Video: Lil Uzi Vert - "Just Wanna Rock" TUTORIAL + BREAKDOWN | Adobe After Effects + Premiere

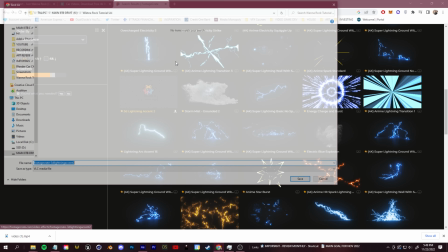I just looked up electricity stock footage. Go ahead and just download a couple of these little overlay clips to use in our tunnel composition.
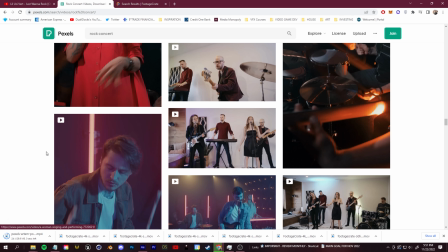And then let's just gather some other footage here that we can sort of zoom through.
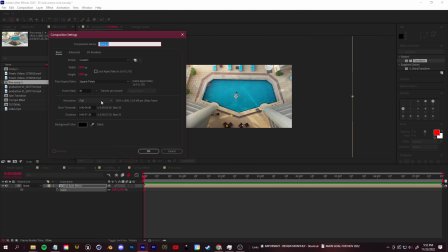So back in After Effects, let's go ahead and create a new composition, tunnel travel, and let's start dragging in our pieces.
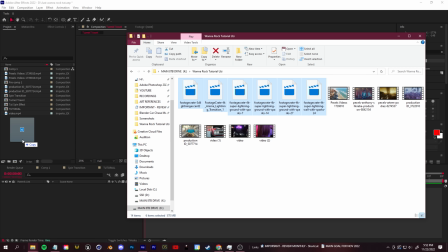We'll take all of our electricity stock clips and let's actually create a new folder for this first. And then we'll drag our clips into there. And then let's grab our starting clip, the car here, and let's set up our camera. All right, so we're going to right click, go to new and create a new camera. And we'll click OK.
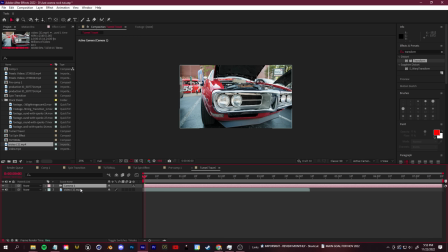And for this camera to work, we need to make sure that these layers are 3D layers. So again, toggle switches and modes, click to enable that. And now what we can do is we can click C on our keyboard, and that'll allow us to toggle through these camera controls.
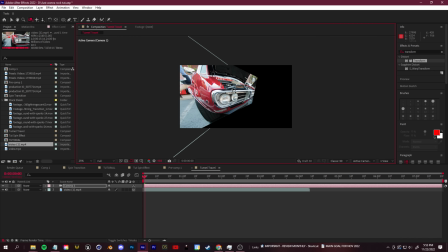We can rotate, pan, and zoom. And you'll see this is a 2D image, but we're able to travel around in 3D space.
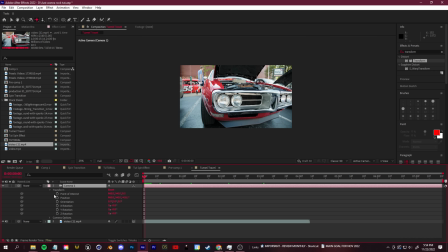Let's open up our camera, open up the transform for it, and create some keyframes at the beginning.
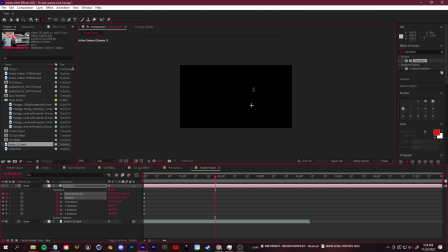And then let's create a zoom effect. That, and we'll pan so it's going where we want.
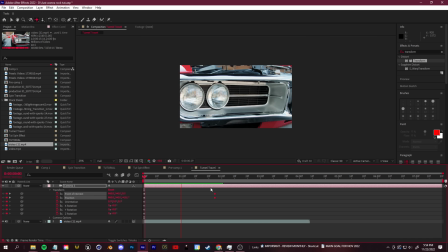Okay, let's make it a little bit less stiff. So we'll make it faster, or even maybe give it some time before it starts, so the viewer can see what it's going into.
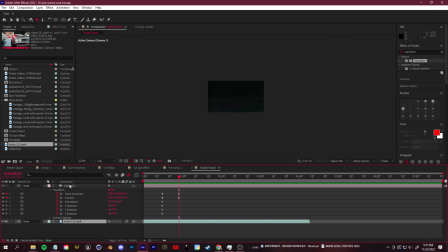And we can go ahead and cut the camera and the clip right here because we're going to transition into a new scene now. So it's clip 1. Clip 2 is going to be our 3D electricity tunnel. So let's start dragging in some of these stock clips.
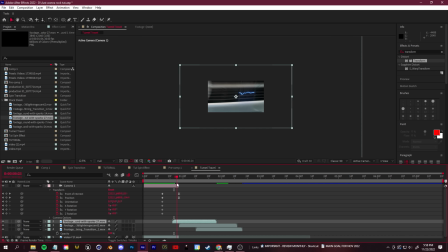This one's pretty good. You guys can maybe overlay them a tiny bit before the zoom happens, just so it kind of eases it in like this. And now let's create another camera so that we actually have this going forward. Create a new camera here.
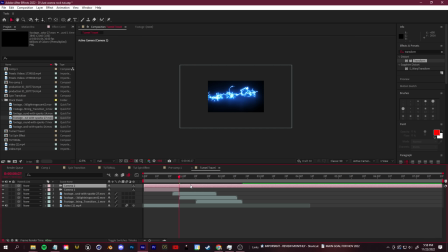Camera. And we'll start it right here. Make these all 3D like this by enabling that switch. And then in camera 2, let's open up our transform and set up our keyframe.
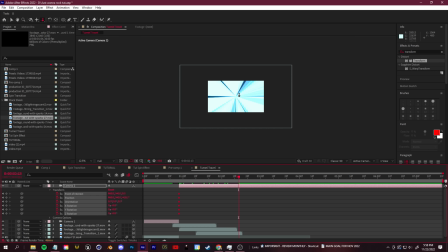So we want this to travel forward. Let's click C to get our zoom, or alternatively, since we're looking at nothing, you can just grab this.
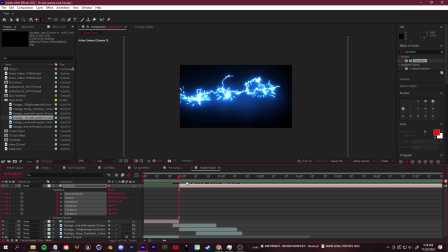You can just use this Z-axis position value, and let's just move it to the right.
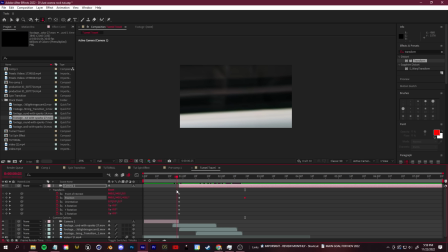You can see it continues our zoom.
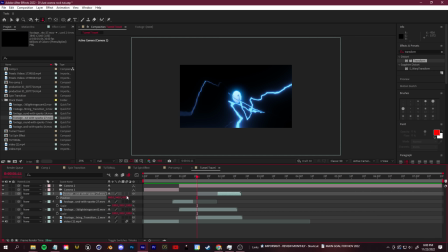So now let's again add some motion blur, so we can just enable our motion blur switches.
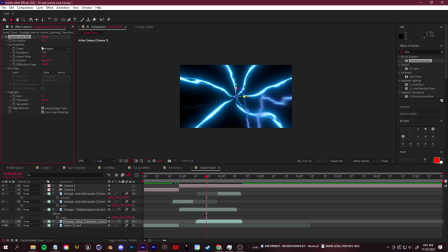Let's drop in some camera lens blurs onto here. Give it like a value of 5 or 6.
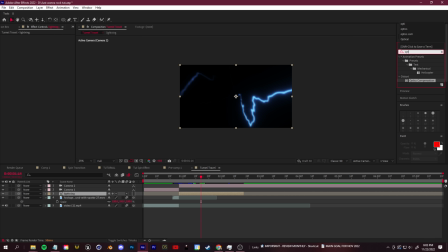You guys could also go to your effects and presets, search for an optics compensation effect, and then we'll check on reverse lens distortion and crank up the POV. That way it sort of looks like it's stretching towards the camera.
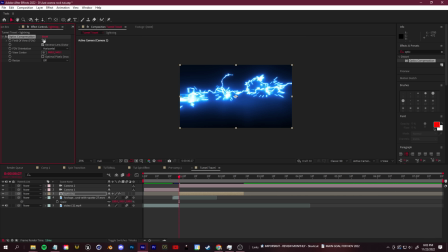If you guys want, you can keyframe it. So we can set it to like 0 here. Keyframe, and as we go through our tunnel, make it stretch towards the camera.
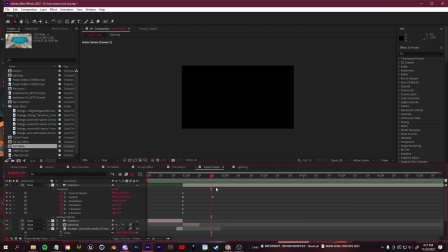All right, so just like that, we have a quick little tunnel. And of course, the more time you put into this, the better it's going to look. That's your basics for putting together something like this. And then let's transition into the next shot.
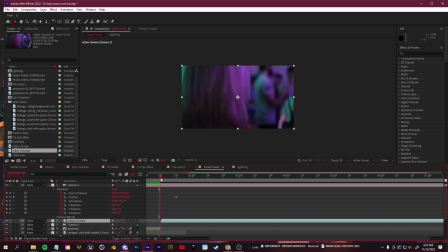Again, keeping it similar to the music video that we're breaking down. It'd be better if the shot was actually somebody with the camera moving through the crowd.
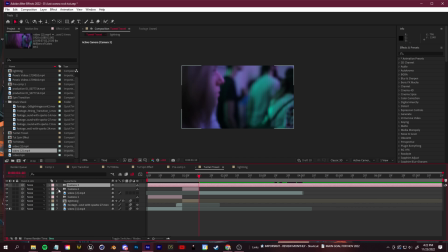Again, we could create a new camera here. And we could sort of zoom it through.
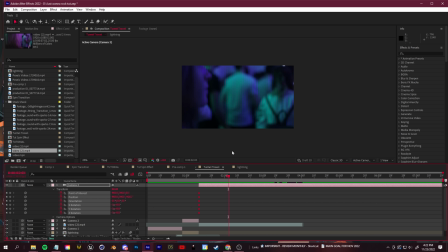Like again, we're traveling through that crowd like in the original video. Just by clicking C with our camera, setting those keyframes.
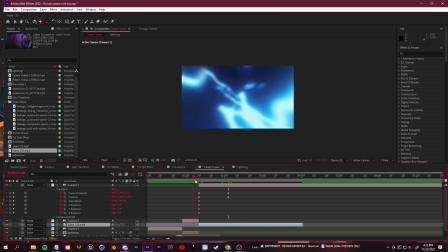Again, make sure that this is a 3D layer so it actually moves. And then something like this. Make it a bit faster by pulling those keyframes in.
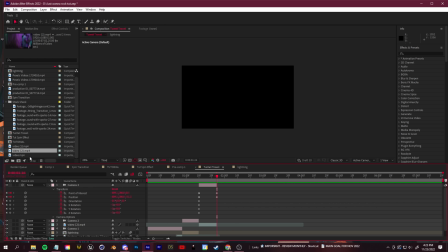And then Control-Shift-D to make splits, and then add in whatever ending shot you want it to be.
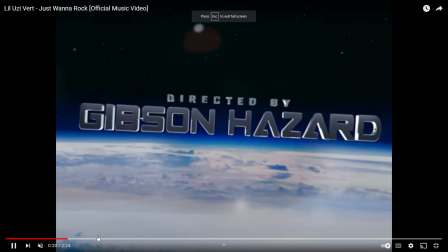So basics of creating that sort of traveling forward effect. Let's keep moving along here and talk about a bit of easier, more subtle things that we can do in Premiere.
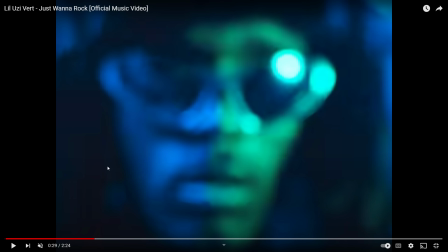So right here, you see we have another match cut. We talked about that earlier. We'll go in and create a match cut in a bit in Premiere.